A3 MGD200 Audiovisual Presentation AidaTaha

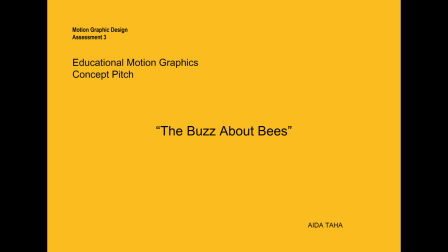0s
Hello, in this presentation I'll take you through the research and preparation I've done as a foundation for creating an educational video. The aim of this video is to enlighten and engage young minds about the important role bees play in our environment.
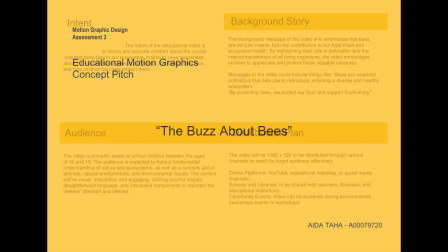14s
Bees confront various threats, and the video will shed light on these challenges while suggesting ways to aid their preservation.
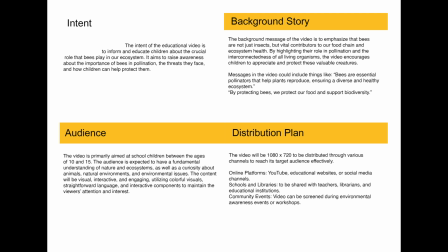21s
Targeted at students aged 10 to 15, the audience should have a basic grasp of nature and ecosystems. The content will be presented in a vibrant, interactive manner, incorporating colorful data visualizations. The video will convey strong messages, emphasizing the indispensable nature of bees in maintaining biodiversity and highlighting our duty to protect them.
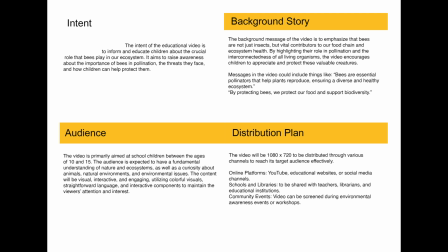40s
Video distribution will take place on platforms like YouTube, educational websites, as well as schools, libraries, and community gatherings.
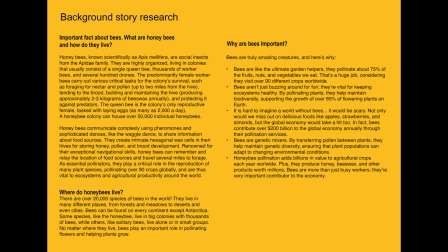49s
I went through some research to ensure the credibility and factual accuracy of my video. My investigation covered the various aspects of bees, including their habitats, species diversity, and ecological significance. I explored their remarkable contributions to pollination, biodiversity preservation, and economic value through honey and beeswax production.
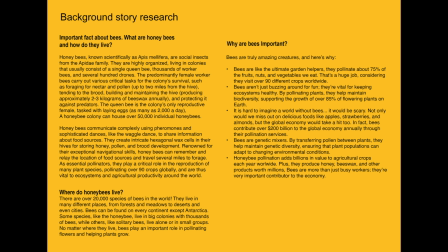69s
This basic study highlights the vital role bees play not only in our ecosystem but also in sustaining our economy.
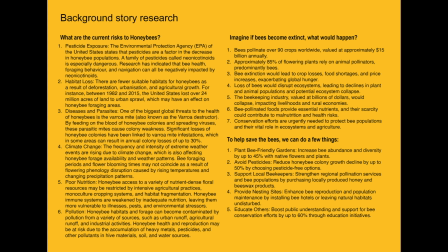77s
I explored factors like the risks they encounter, including pesticides, climate change, and pollution. This was to gather sufficient information for later use in my video. I concluded my research by imagining the consequences of bee extinction for our world and exploring possible measures to contribute to their preservation.
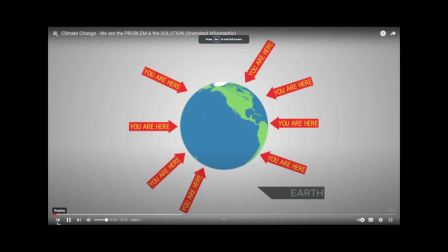99s
However, Now I moved on to analyzing similar videos online.
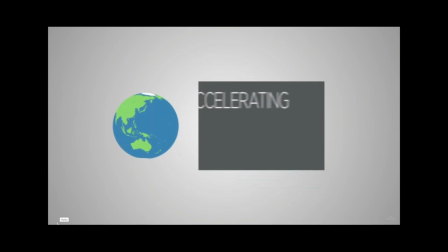103s
I searched YouTube for educational content designed for young viewers, following a style similar to what I have in mind. Specifically, I looked for videos that use digital illustrations instead of photos. One example I reviewed focused on climate change.
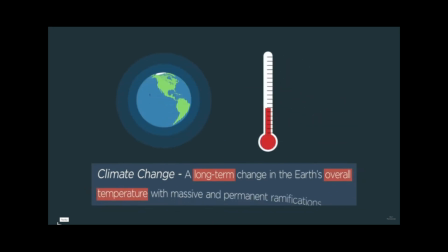118s
I noticed it employed motion graphic design principles effectively, with clear vector graphics illustrating data, simple visuals,
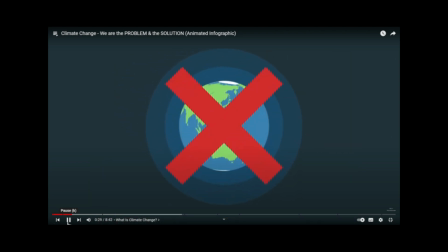127s
and concise narration. The smooth transition between images stood out as well.
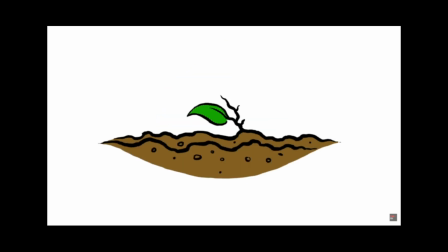137s Water is virtually everywhere.
The second video I looked at utilized straightforward animation with single-line illustrations.
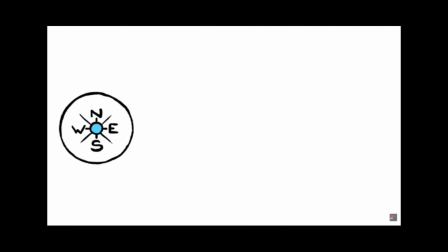144s
It employed a clear tone and simple graphics to effectively convey its message. Motion graphics were incorporated in a straightforward yet impactful manner,
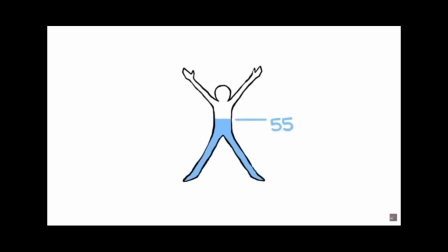152s
emphasizing key points and presenting information in a structured hierarchy, making it easily understandable to the viewers.
Birth, human babies are even wetter, being 75.
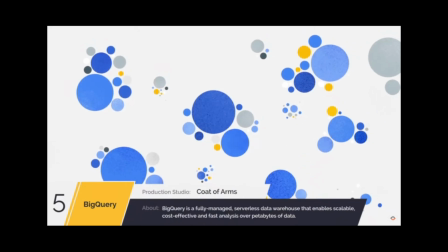164s With big data, we've come to expect big responsibility.
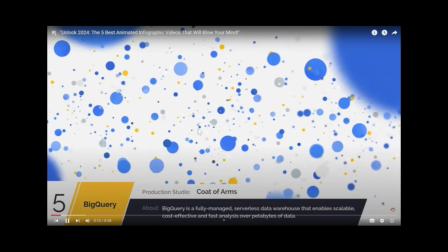169s
The third video I studied had a well-organized layout that flowed smoothly.
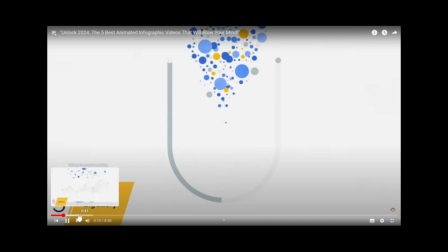173s
They put a lot of work into making the data graphics come to life, which gave me some ideas for my own video.
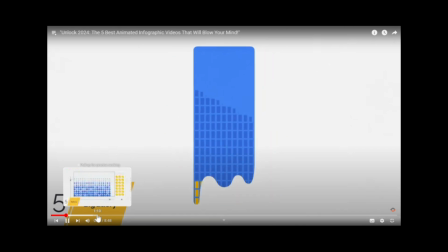178s
They used patterns, repetition, and emphasized certain points to keep things engaging.
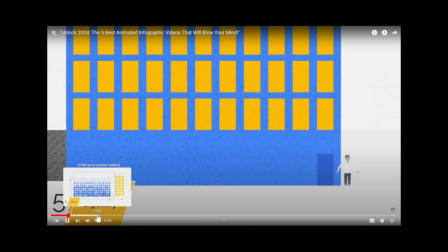183s
Even though the shapes were basic, the way they animated them made it look very engaging.
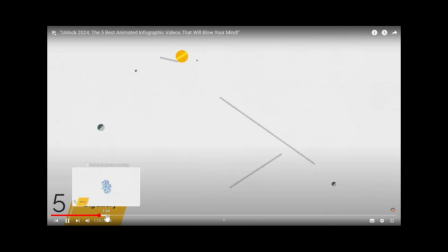188s We'll spin up an entire data center to quickly process it for you.
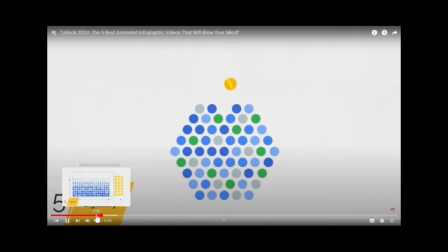192s Just sit back and let us handle the scaling.
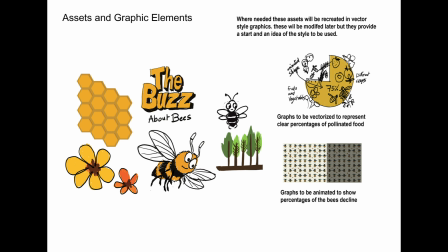196s
Google BigQuery encrypts, Now we come to the part where I have to design and think about the assets to be used in my video. I will make digital manual illustrations, and where needed they will be vector graphics.
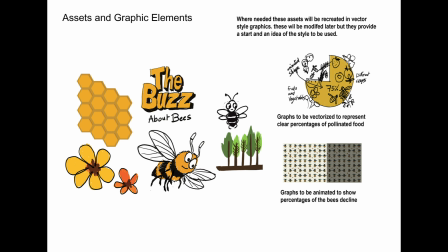210s
I initially sketched them in Photoshop because it is easier at the concept stage. They will be finalized and vectorized if and where needed later.
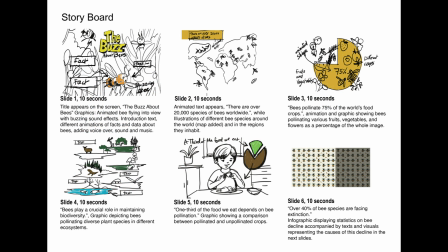220s
In the storyboard for my video, you'll notice that it's structured to fit within a 2 minutes time frame. I planned the sequence in 11 slides, each lasting approximately 10 seconds. The first 2 slides will serve as an introduction to bees, featuring some data in the form of text and voiceover, along with animations highlighting key facts about bees and their habitats.
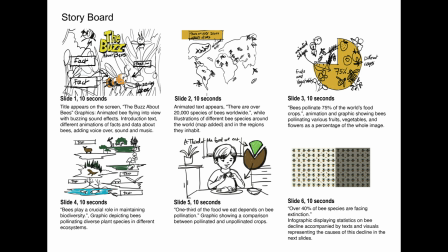239s
They will explore into various aspects such as bee species worldwide, depicted through text and maps.